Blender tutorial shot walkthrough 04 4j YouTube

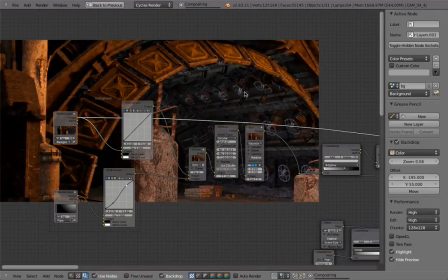(8:14)
This is from, I think we rendered that by using 44A, which is actually still here.
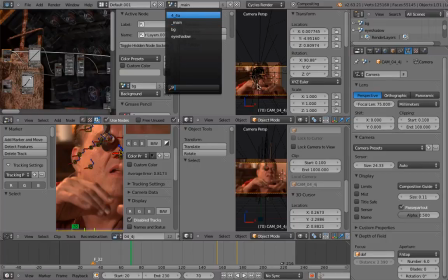(8:21)
So this is layer 44A. Excuse me, not layer, but scene. And it's loading very slowly, so there's a lot of stuff in there. And because it was so slow and also was rendering very slow, we just ended up rendering one picture and then putting it in the background.
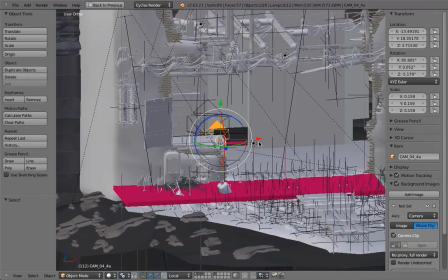(8:40)
So you can see this is the file, lots of stuff happening there.
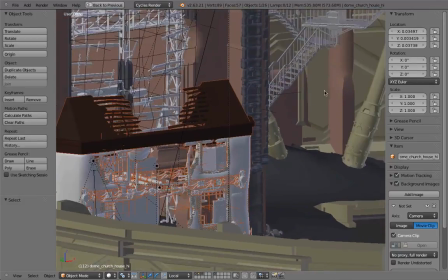(8:44)
So there's the old lady's house, the command center, there's the whole dome and everything, all that stuff is in there.
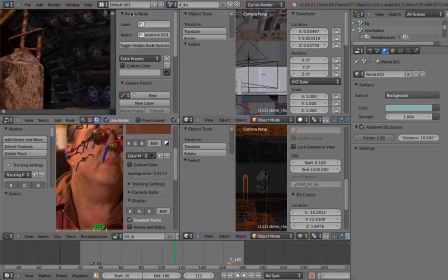(8:51)
So that is taking forever to render. And that's why we just produced this one background plate and then used that,
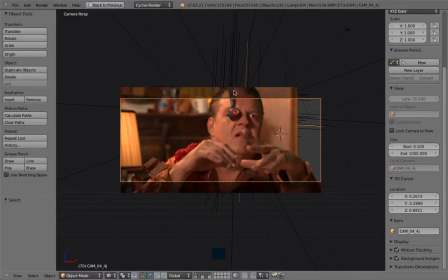(8:59)
because here if the camera is not moving that much, it would work just as well. So this renders very quickly.
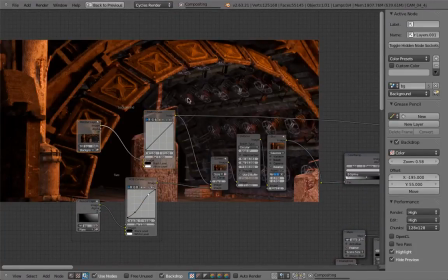(9:06)
This is the background plate, then a little bit of color correction.
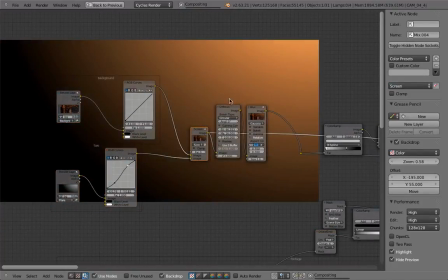(9:10)
Here is the flare object, and it's being screened on top of that by using a different color.
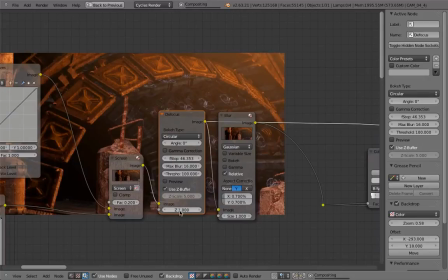(9:15)
So that's why you have this nice glow. Here's the defocus node, even without using the Z buffer, which is not, I think this is a bit weird.
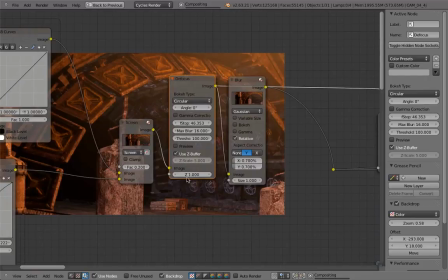(9:24)
This is kind of broken.
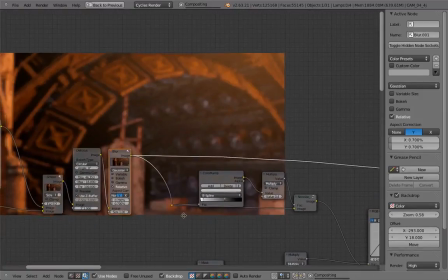(9:28)
Okay, so that's kind of weird. I think this could be also disabled actually.
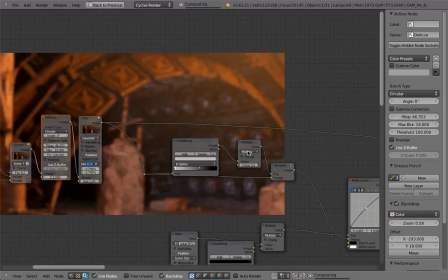(9:37)
Yeah, then there is the noise. And at first we were using just this noise group,
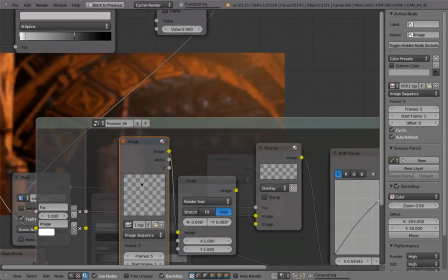(9:46)
which is image sequence of some pre-rendered noise.
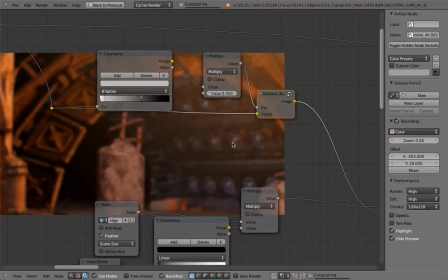(9:50)
But well, pretty late in the project, I thought that, Well, the noise in the camera isn't the same in every spot of the footage. So for example, in bright areas, there's less noise than in dark areas. So that's why I ended up
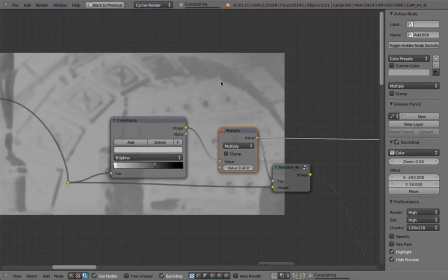(10:08)
in the last weeks, I think, I was starting to use this contrast kind of thing.
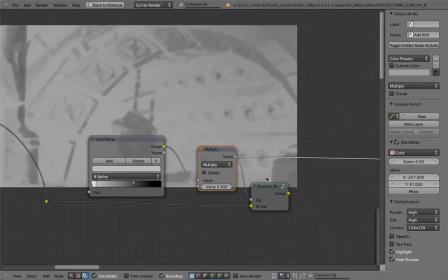(10:14)
So this is just extracting some contrast and then using that as factor input
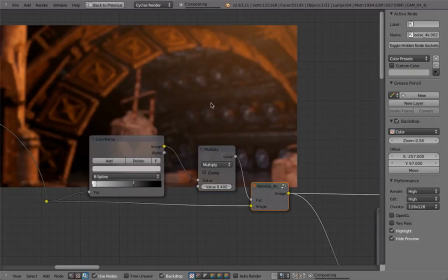(10:20)
to make the noise more here in the dark areas. In the bright areas, there wouldn't be so much noise.
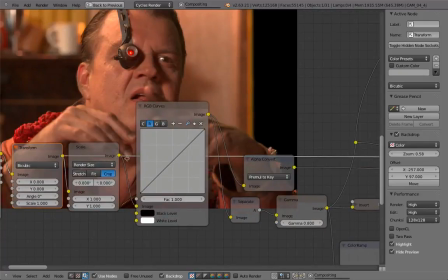(10:28)
You've got the footage here. Oh, this is a very evil node.
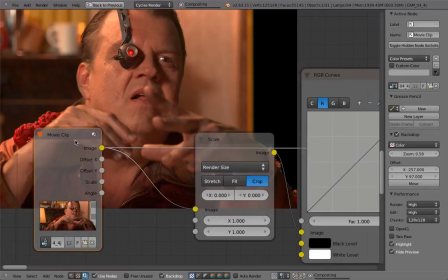(10:32)
This has to be taken out because it was using some blur.
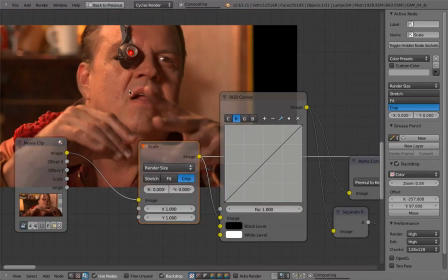(10:38)
No, don't care about that. There is the scale node, which is cropping, because originally the footage is bigger than the file.
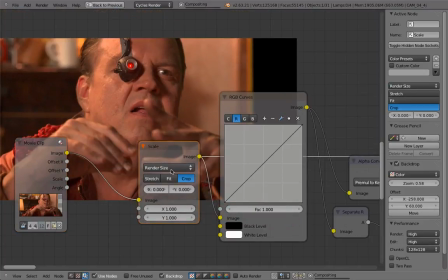(10:46)
So we crop that by using the scale node.
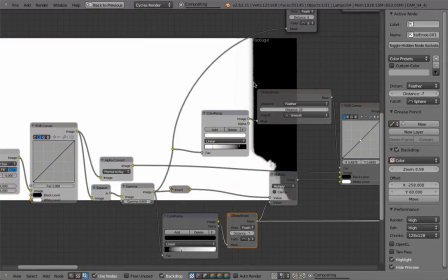(10:51)
And then we are trying to improve the edges here of the green spill.
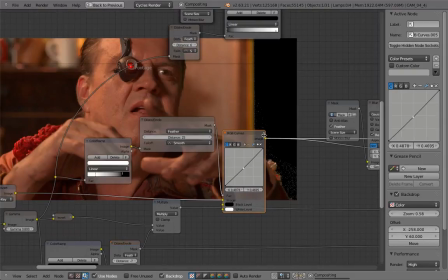(10:58)
So in the very beginning of the project, and especially the beginnings of the keying node, would stop a little bit too early, so you would always have this greenish edge, and then later it was improved. But before, we had to then correct that manually by using all kinds of tricks.
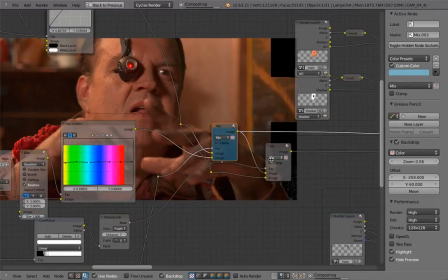(11:17)
So this is trying to improve this this area here.
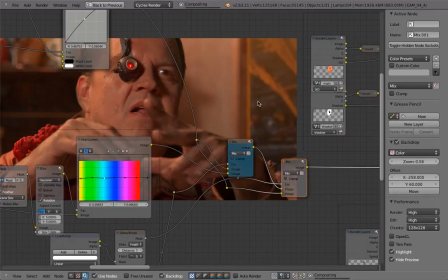(11:23)
So by using some despill techniques, this is green edge is a bit better now.
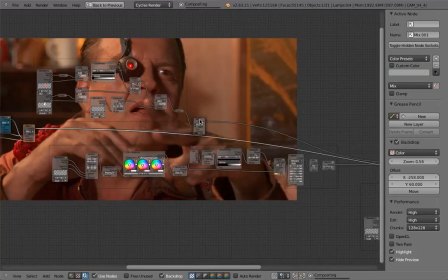(11:29)
Yeah, and then we just multiply
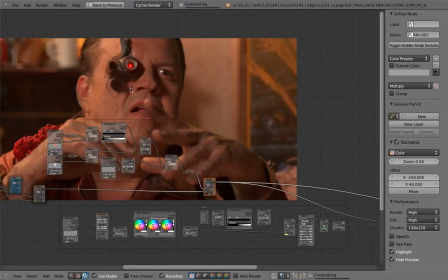(11:32)
the ambient occlusion and the shadow pass onto the background.
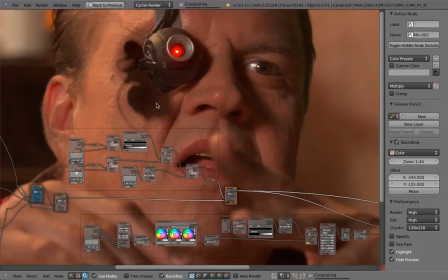(11:38)
You can also see how this is being masked out by using this mask layer.
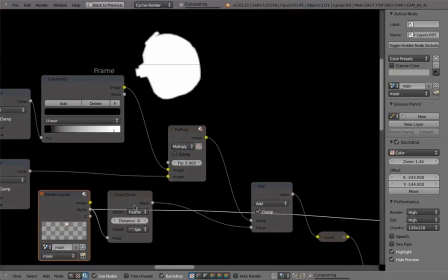(11:43)
So here is this proxy object for the eye patch, and with some dilate,
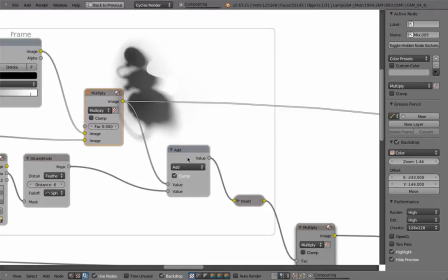(11:48)
eroding, and some feathering, this is then added to the shadow pass. So this is now cutting a nice feathered hole into that shadow.
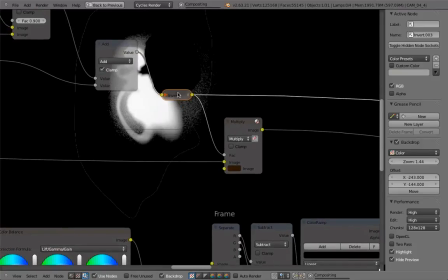(11:58)
Invert that, and then, I mean, you could also at first I was just multiplying that over the footage, but then also later I thought, well,
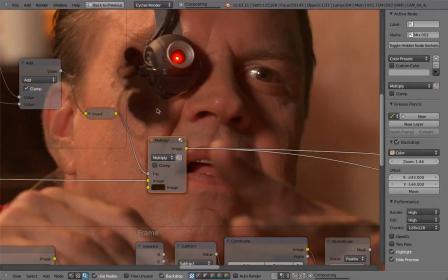(12:07)
maybe it would be nice if the shadow would also have a similar color as the actual shadow. So I ended up multiplying some reddish color on top of that.
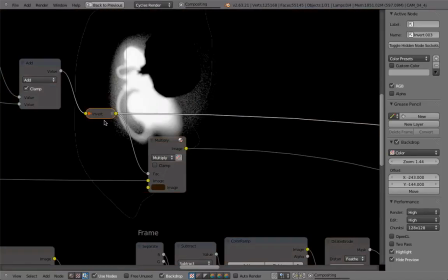(12:17)
So that's why I had to invert the shadow pass.